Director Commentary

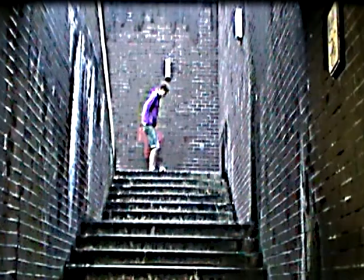247s
The colour of the bright purple jumper makes the audience focus on the lead, and the effect makes the brickwork very dull and draws the audience eye. The introduction of the male lead in the subway is another aspect of football.
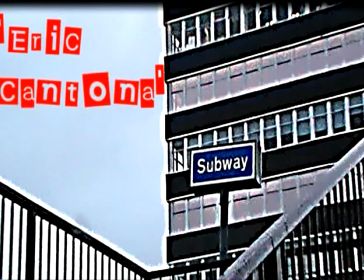261s
Now this next shot is different compared to other adverts, and is breaking the conventions through the use of spoken quotes. To bring attention to them, we also changed the font to stand out more also in the shot. We continued the atmosphere of the urban slum. We used famous quotes from some ex-professional players who have made the biggest impact on the game,
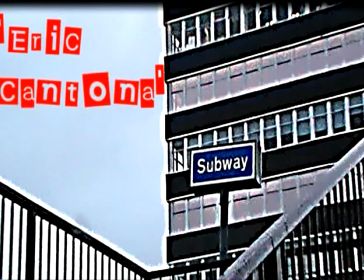281s
people like Eric Cantona and Bobby Charlton, and they spoke about how street football helped them in real game scenarios. Now this should hopefully influence viewers and motivate them to buy the product.
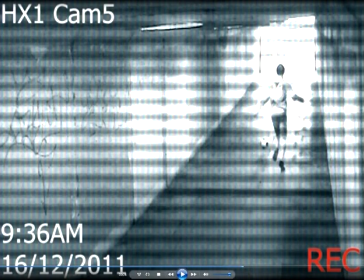296s
This is the fourth shot. This incorporates even more of an urban feel with the CCTV watching the footballer perform excellent trickery. This does follow conventions in terms of shot variety, but we have developed this convention by using the CCTV format. We felt that this gave another angle to the narrative as if it was being watched maybe by a professional football team, who knows.
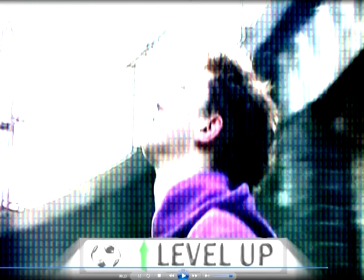319s
This last shot is the inspirational shot of our second advert. The leaders come through the tunnel of progression, and this is highlighted by the level up flash. The green effect used also makes it seem like a video game and breaks the conventions because most video games do not show achievements you can get during the game.
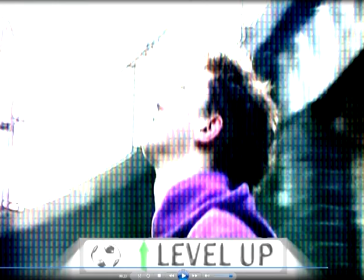336s
However, I would say that we've developed the convention of stuck with the brief of actually advertising what the game contains, whereas on most adverts you see a little phrase saying not in-game footage.
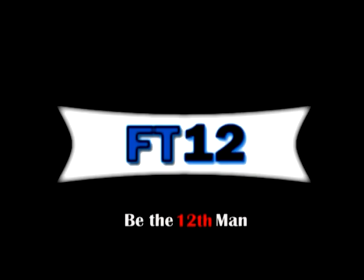347s
We have not gone down this path. The tagline is very important in selling video games and sticks with the conventions which have already been established. We went with a theme of 2012 due to the game being released this year. It also sticks with our theme of including the potential buyer in everything we do.
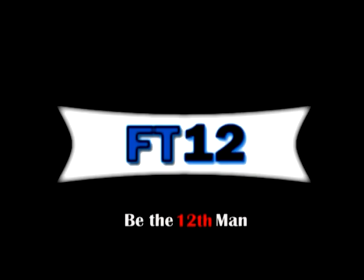365s
This tagline can motivate them to be part of a professional team or be the 12th man. This is highlighted with the 12th being in a red font colour. The naming convention that we followed is based upon the football season of that year, i.e. FIFA 12, FIFA 11, standing for the years of 2012 and 2011.
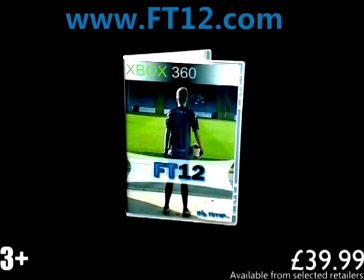390s
Another convention we have followed is showing the actual game box with price and website information at the end of our advert. This is the last thing that the viewer will see, so it will stick in their mind. This also can lead them to our other forms of media with the website so that they can find out more about the game.
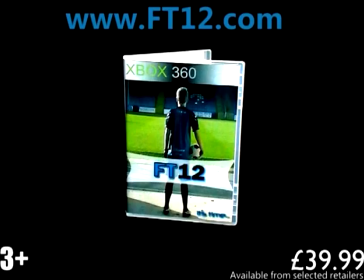405s
This is a good marketing technique. This shows that at the same point on both adverts to add consistency and brand recognition.
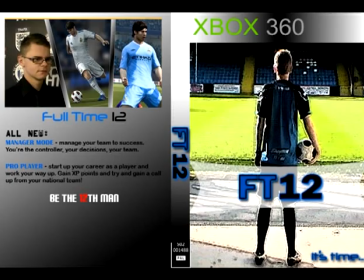414s
The final shot of this slide shows our box art. It follows nearly every convention possible with the banner, which is like FIFA 12. We have advertised the game's features on the back with both images and text. The tagline is also shown at the bottom of the back cover and stands out due to its font colours.
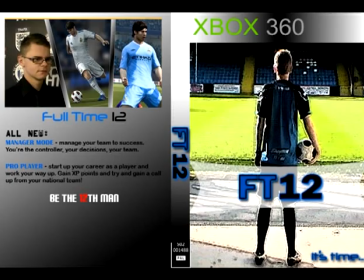430s
The picture on the front has been edited so it looks more game-like. This does not follow conventions, as most examples have stars all over the front. As discussed before, we are not able to do this. Another convention not followed is adding the leagues involved on the back of the game. Unfortunately, we're unable to do this as the images are copyrighted.
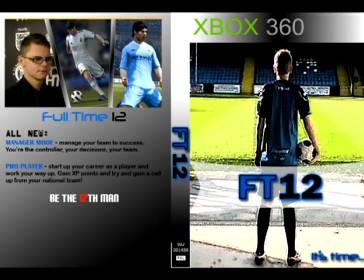449s
Overall, we're happy with the game cover and feel it wouldn't look out of place in stores next to its competitors.